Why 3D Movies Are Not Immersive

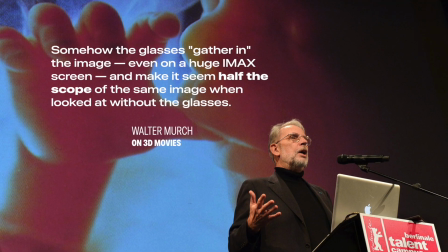Somehow the glasses gather in the image, even on a huge IMAX screen,
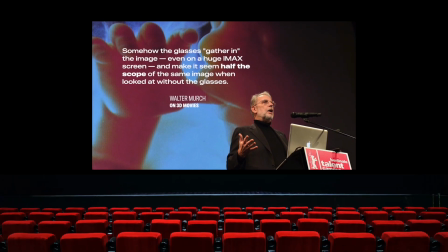and make it seem half the scope of the same image when looked at without the glasses.
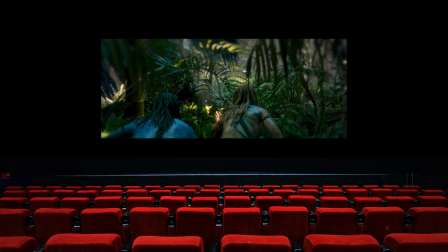After doing a lot of research, I'm still not entirely sure why this happens, but the lack of bigness,
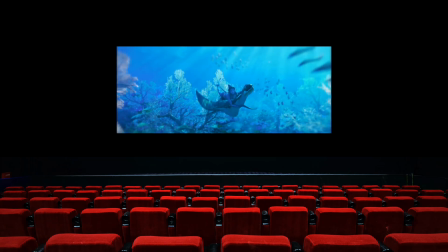the characters that sometimes look miniaturized like they're in a tilt-shift image, diminishes the scale and scope and decreases the immersion.
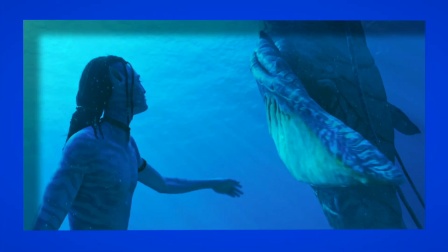It didn't feel like I was in Pandora, but watching it through a window in the distance.
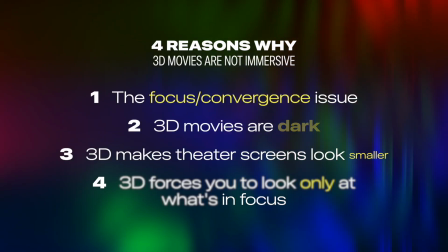Reason number four. 3D forces you to look only at what's in focus. Now this is an example of something I didn't realize I missed until it was gone.
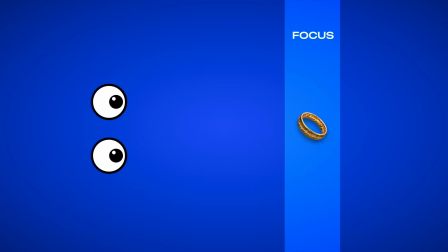Cameras like our eyes have what's called depth of field, that plane of distance from the lens within which objects are in focus.
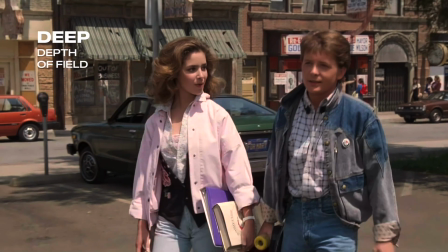If the depth of field is sufficiently deep, the whole image can be in focus.
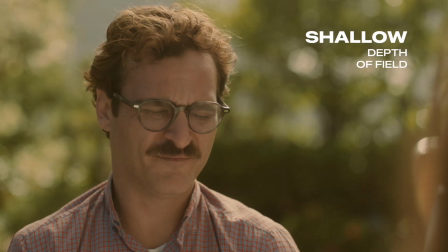If it's shallow, only a small plane will be in focus and the stuff in front of and behind that plane will blur.
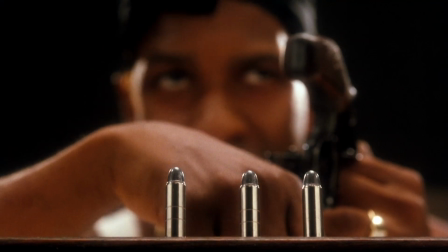Cinematographers use shallow depth of field for aesthetic reasons, but also to direct our attention to something in the frame.
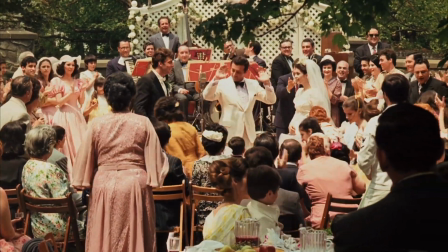When depth of field is deep, you're invited to scan and analyze and admire the whole image, not just the main action.
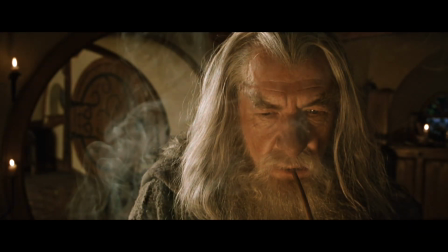But you can also do this when depth of field is shallower.
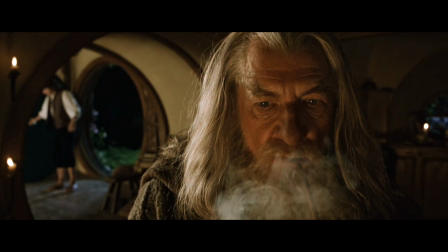Just because something's out of focus doesn't mean you can't tell what it is or shouldn't look at it.
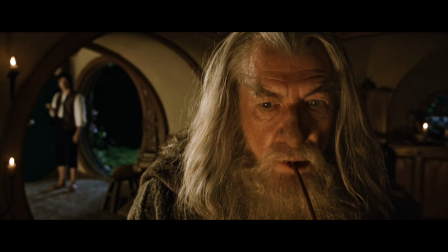Taking in the whole composition, choosing what to look at in the frame and when, is part of what makes the viewing experience immersive.
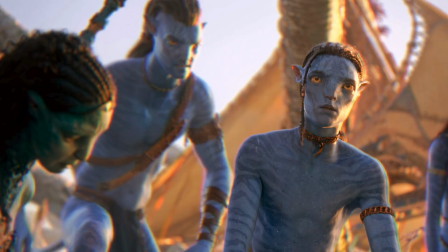Watching Avatar, when I tried to scan the frame, I noticed that what was out of focus wasn't just blurry, but dizzying, uncomfortable to look at for more than a second because my eyes were trying to focus the blur.
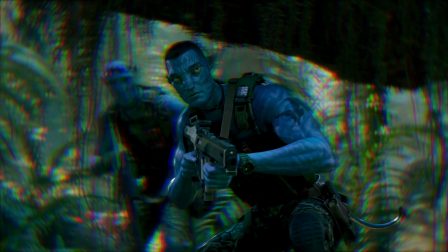This woozy discomfort effectively traps you inside the depth of field,
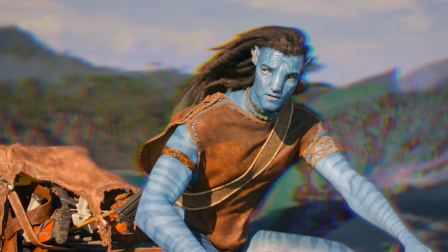letting you appreciate only a fraction of the frame. And with each new shot, you need to take a couple of milliseconds to find the critical focus.
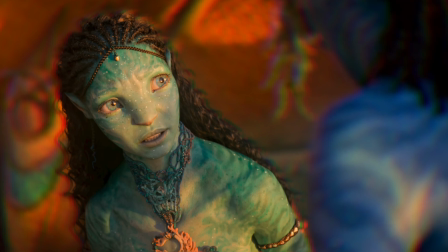And it's not not always automatically obvious. I found this extremely distracting and constricting.
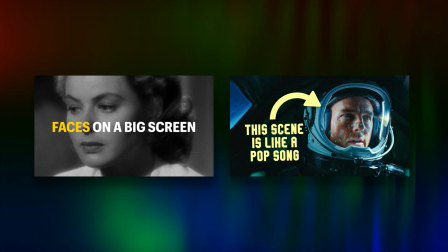You know, I realize I've been talking a lot about cinematic immersion in recent videos, and that's because it's the highest goal of every filmmaker.
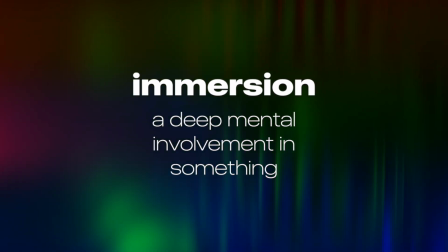You want the audience to have a deep involvement in the narrative on screen.
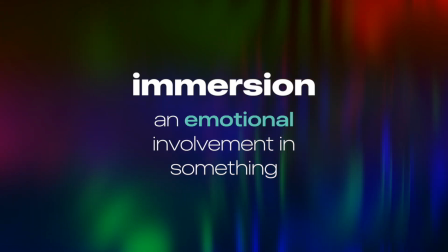That involvement can be physical, It can be emotional, intellectual, or all three at once.
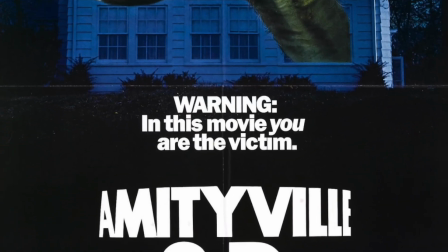For a long time, 3D has been billed as an aid to immersion, an intensifier of it.
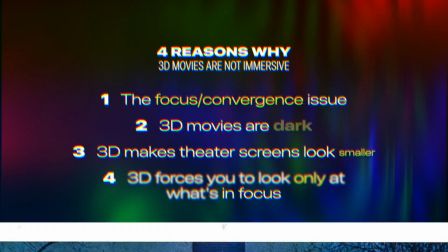But the advertising is false.
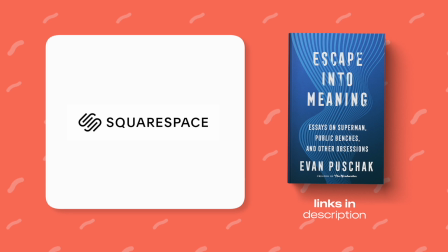Hey everybody, thank you so much for watching. By the way, if you enjoy 3D movies, more power to you. I'm happy if you're happy. This episode was brought to you by Squarespace. If you don't know, you can use Squarespace to make websites for anything you might need.
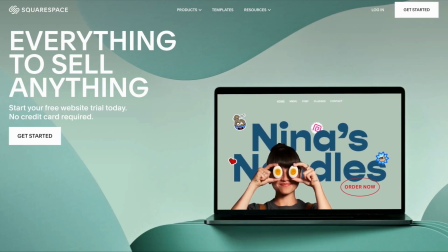Want to make a site for your video content? Well, you can upload your video library directly to Squarespace and even sell access to that content.
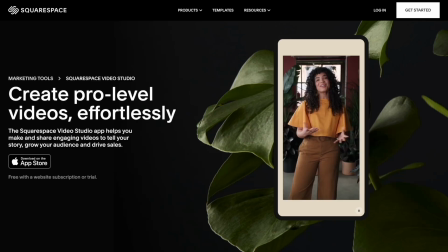Or you can use the Squarespace Video Studio app to make pro-level videos within Squarespace
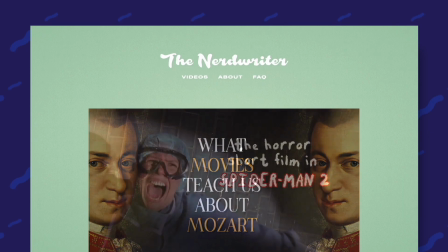and host your content on beautiful pages designed with their easy-to-use blogging tools.
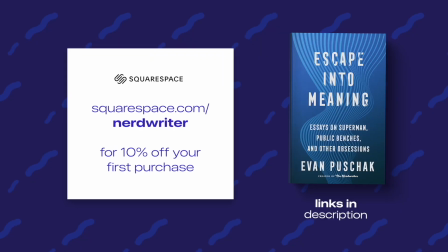Basically, a Squarespace site is going to make whatever you're sharing or selling look professional.
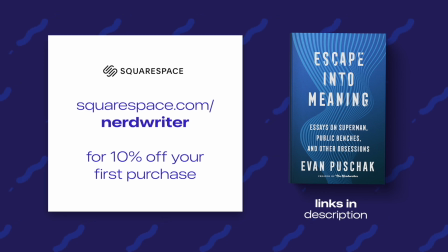And that's going to help you get the word out, whatever that word actually is. Head over to squarespace.com for a free trial. And when you're ready to launch, go to squarespace.com slash nerdwriter for 10% off your first purchase. Thanks, guys. And I'll see you next time.